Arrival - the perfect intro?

It's there, but also the definition is not there. We are made to feel like we're being withheld from that perspective. Denis already shown how he is guiding our attention across and through the frame when he wants us to look at something. By not allowing us to see in full definition the nurse, we don't really know or attach ourselves to the nurse as a character. We also don't really know or attach ourselves to the child as a character. We've been forced to get to know the journey and emotions of our main protagonist. But now he gives us a bit of information. This information is really key and subtle. If we go back to the very first shot, you probably will have noticed that there were two wine
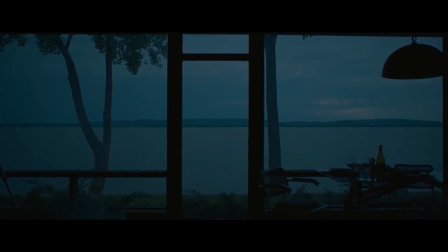[4:58]
glasses on the table in the living room looking out across the lake or river. Now we get to see a wedding ring. This wedding band, it doesn't look old, it looks relatively new, so we understand that this is probably quite a new relationship, or they've only just recently gotten married. However, we haven't seen or heard from the husband in any of these shots.
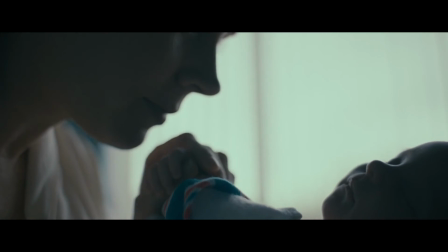[5:24]
He's never been present.
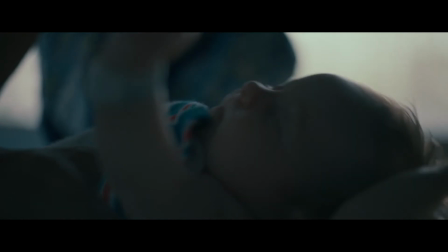[5:26]
He's not been in the wide shot in the living room, nor has he been around her in the hospital room with the child as the mother is dealing with the child.
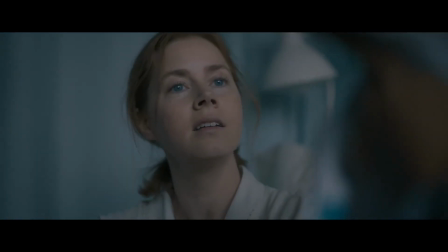[5:35]
But so far, all we've got is these small vignettes,
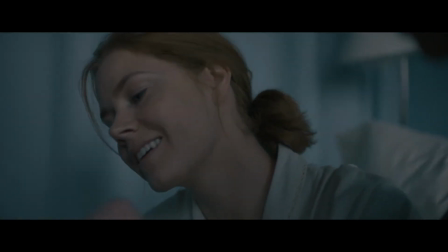[5:39]
again reinforcing this idea of the memory, which is going to be another clue as to the story's elements.
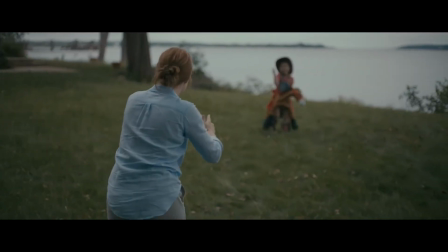[5:46]
Yet again, we're not seeing the father figure. The two playing in the field outside,
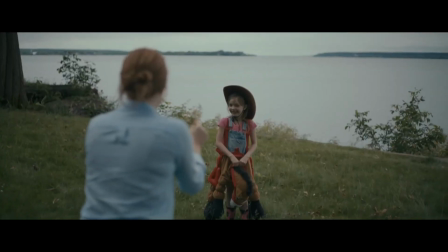[5:52]
and we recognize that this is probably the very same garden that we were looking out upon from the living room before.
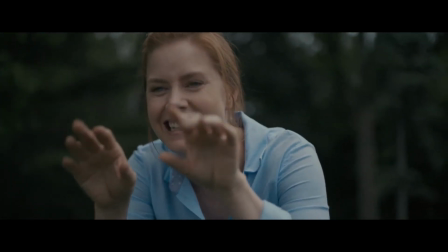[6:00]
So he's not introducing strange and random new places. He's keeping us within spaces that he's getting us to know. He's building out this texture and this world that this woman lives in. We even spend much less time on the daughter than the parent, again reinforcing the emotional journey of the parent over that of the child. We understand, again, she is the protagonist, and what she is going through is what we need to be connected with.
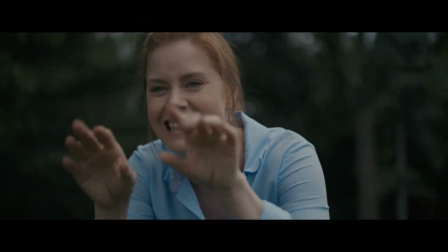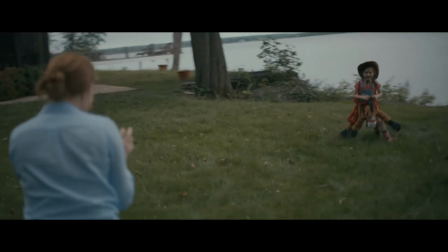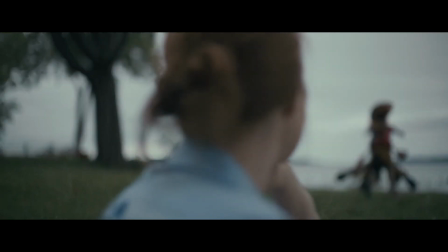Here, where the character is in full view, she's dominant in the frame.
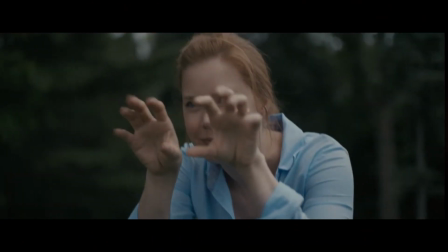[6:52]
We see that she's focused, she's looking at her daughter playing joyfully in the garden,
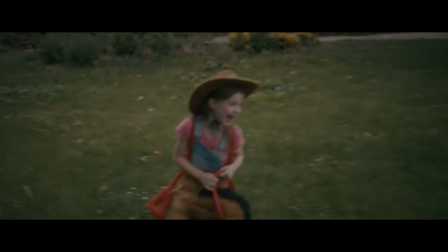[6:57]
but again it is juxtaposed with this somber music that has not let up.
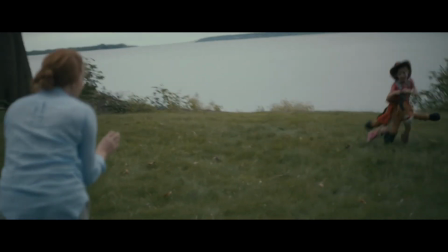[7:01]
Denis Villeneuve is telling us that this is not a film about happiness. Denis is telling us that this is a film about tragedy. You see how important it is as an introduction to let the audience know what type of film they're going to see before they get into it. Because if you suddenly pivot halfway through your movie, you can leave some of your audience feeling like they've been cheated.
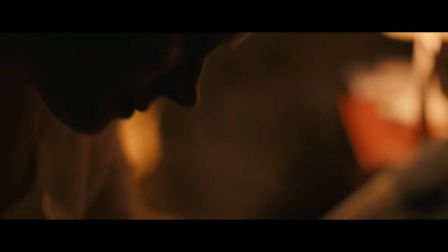[7:27] I remember moments in the middle.
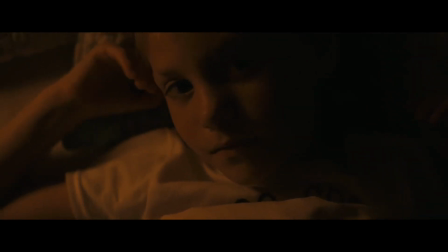[7:33] I love you. I hate you!
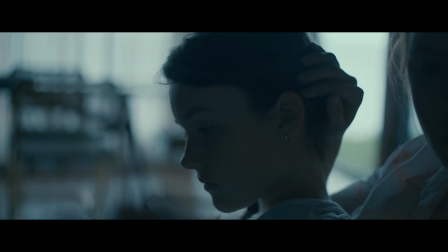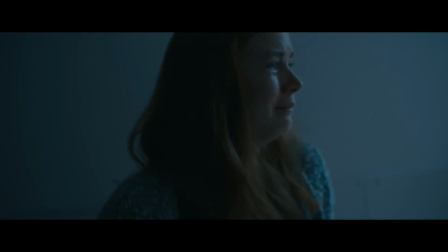[7:49] And this was the end.
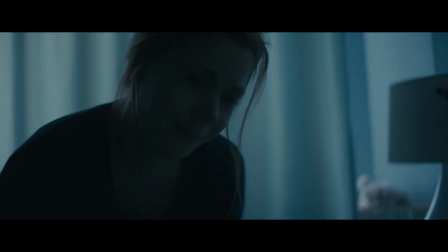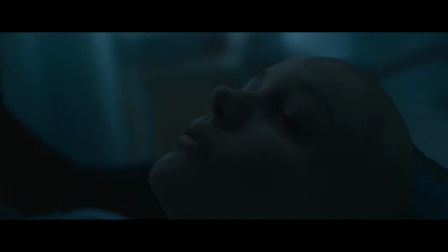[7:59] Come back to me. Baby, come back to me.